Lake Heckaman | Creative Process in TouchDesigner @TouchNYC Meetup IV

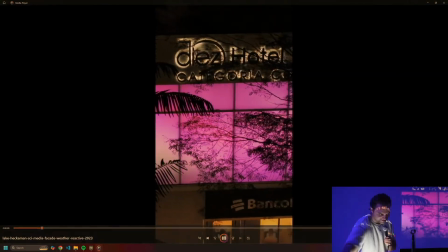This one is a weather reactive facade outside of a hotel in Medellin,
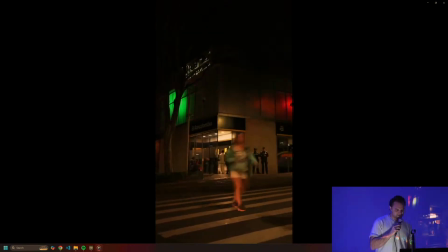Colombia that I worked on with my friend Gabriel Policio last year.
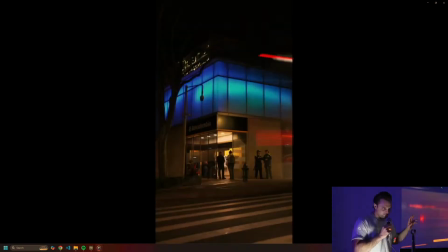And this is pretty cool because the whole thing is driven by the current weather conditions outside the hotel at any given point in time.
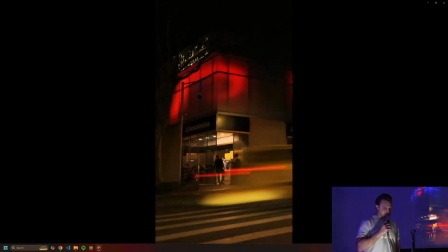So there was a bunch of visuals that were programmed with parameters that are driven by these real-time weather data,
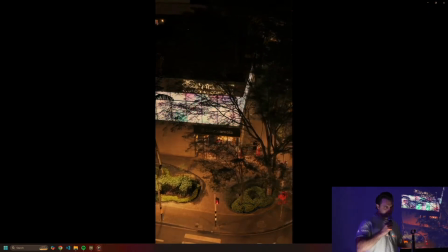and a couple other things like if lightning strikes nearby and
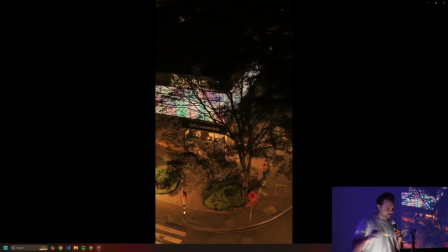some like time of day type of stuff so that it follows the sun, which I think is a pretty cool project.
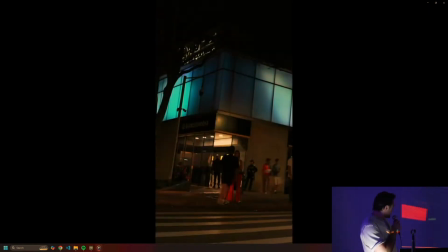And yeah, just one that I wanted to share while I had the stage.
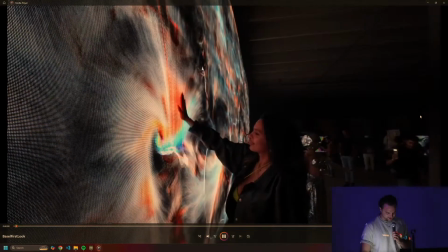And then last, this is a recap of the Art Basel show that I did with Torin and Lyle last weekend.
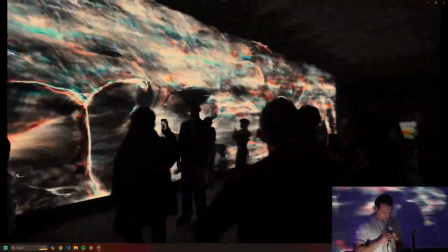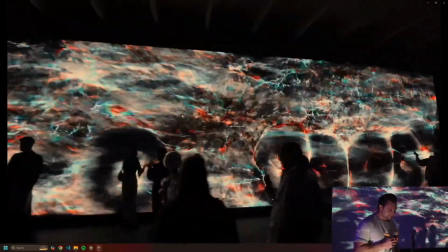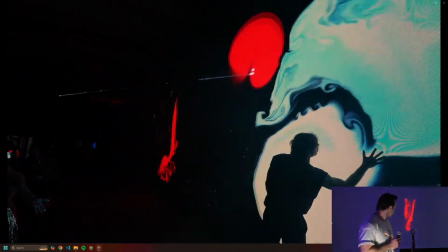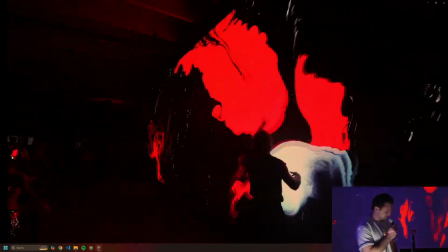featuring some lasers.
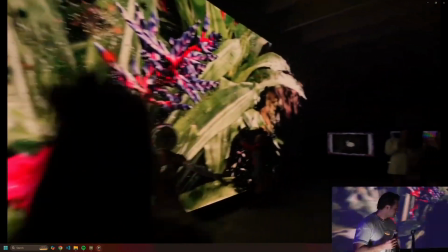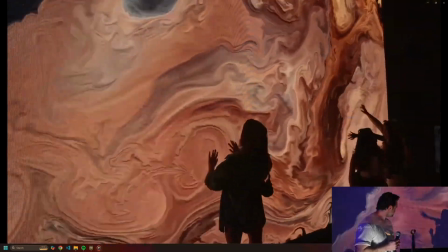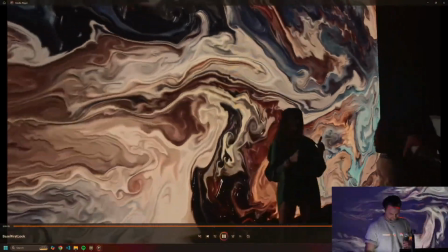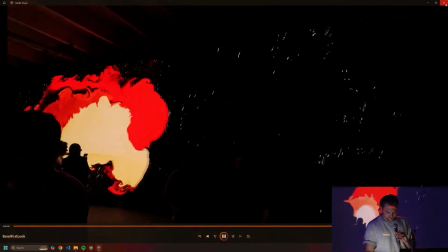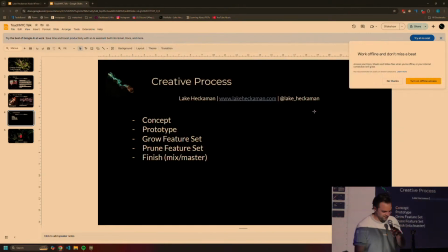So yeah, I wanted to just kind of show everybody a little bit of the work so you have a sense of what I'm working on.
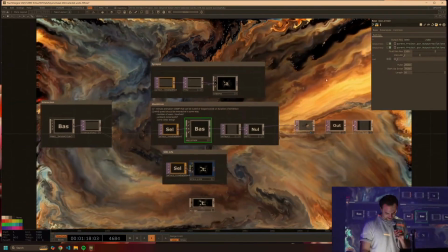And now for the good stuff, I'm going to spend the rest of the time, which I think is like 10 minutes,
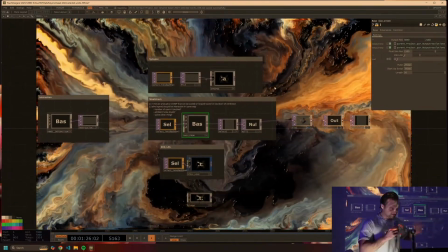going through and just kind of talking about the process of development of a couple of these works that I just showed on the screen.
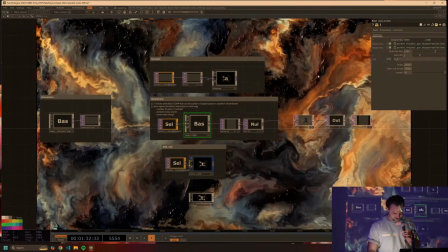So I think the first one is this Maelstrom, which
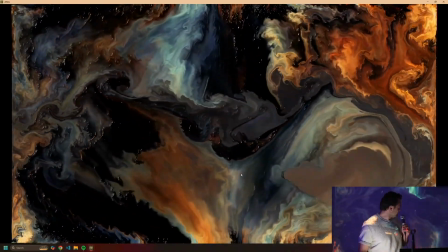is probably one of the pieces I've been working on the longest over a very long course of time. So it's this highly interactive fluid system that's very responsive.
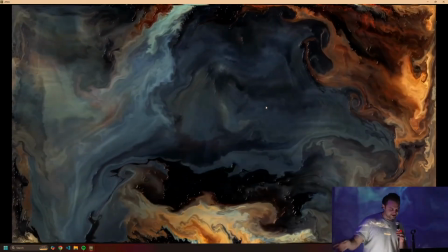And in the live installation last weekend, we had it hooked up to a system of LiDAR sensors.
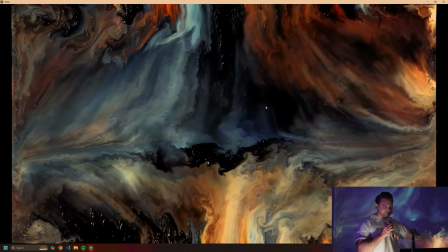So there are a bunch of different people could all come up and kind of touch the LED wall that it was displayed on, which then, as you saw,
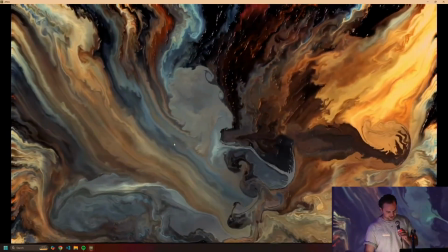allowed them to kind of interact with the fluid system and really push around this kind of oily mixture in real time,
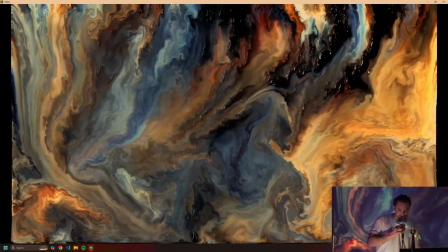which I really enjoyed. But I probably began working on this one, I would say,
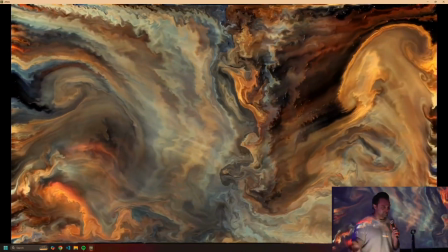almost 2 years ago when I first kind of programmed the fluid simulation and became really interested in how
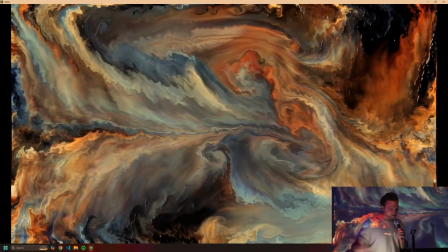water and generally fluid dynamics can be used as metaphors for a lot of situations we find ourselves in life.
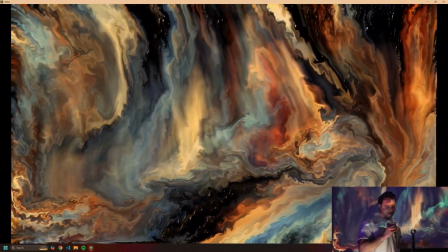You know, you have like going with the flow, you have rising tides, lifting all boats,
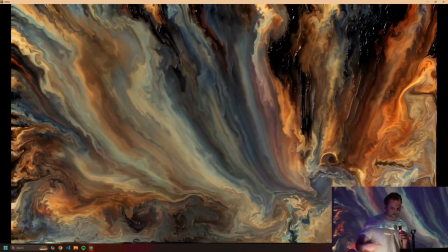making waves, all of these different metaphors that I think we very intuitively connect with,
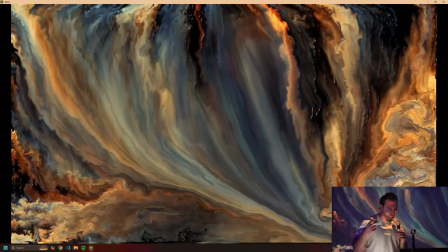but are maybe not always top of mind when we're thinking about what
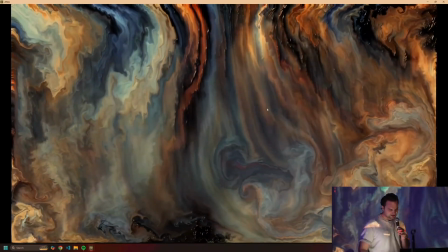water means to us and how we can interact with those metaphors in our own lives. So I was trying with this piece to kind of bring that into the forefront in a fun way.
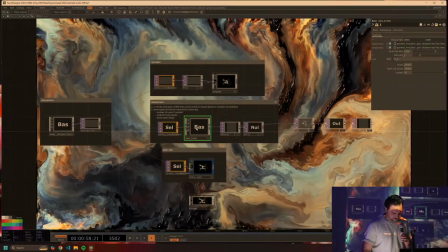Going inside,
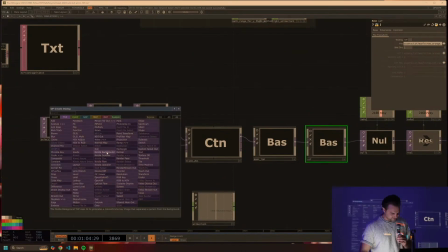this piece is composed of a couple different layers, and each of these layers I created, I would say,
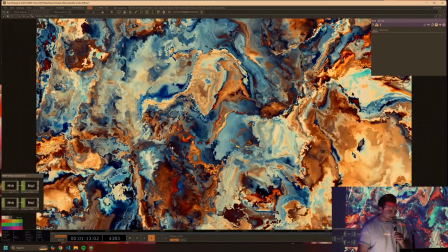probably 10 months apart. So this started with kind of like a very basic fluid simulation, which I'm sure you've all seen.
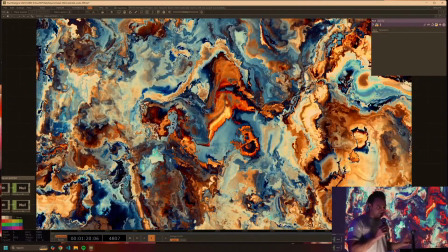And I wasn't super thrilled with the amount of detail that I was having in the simulation.
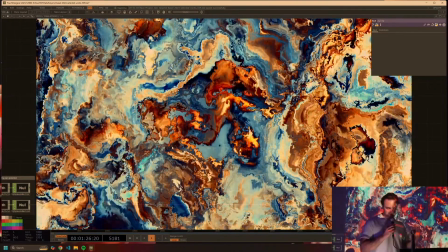I'm sure everybody's seen like these videos online of kind of the super basic one that has very nice advection and some cool motion,
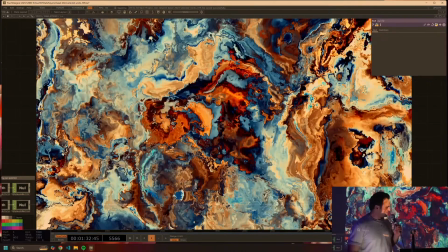but a lot of them kind of look the same. And so I wanted to make one that was going to look very specific.
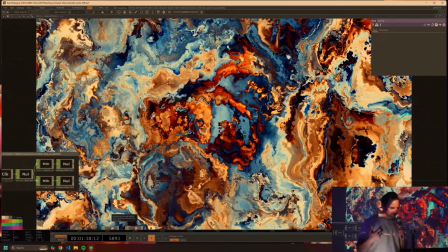I also really love this kind of abstract terrain landscape feel.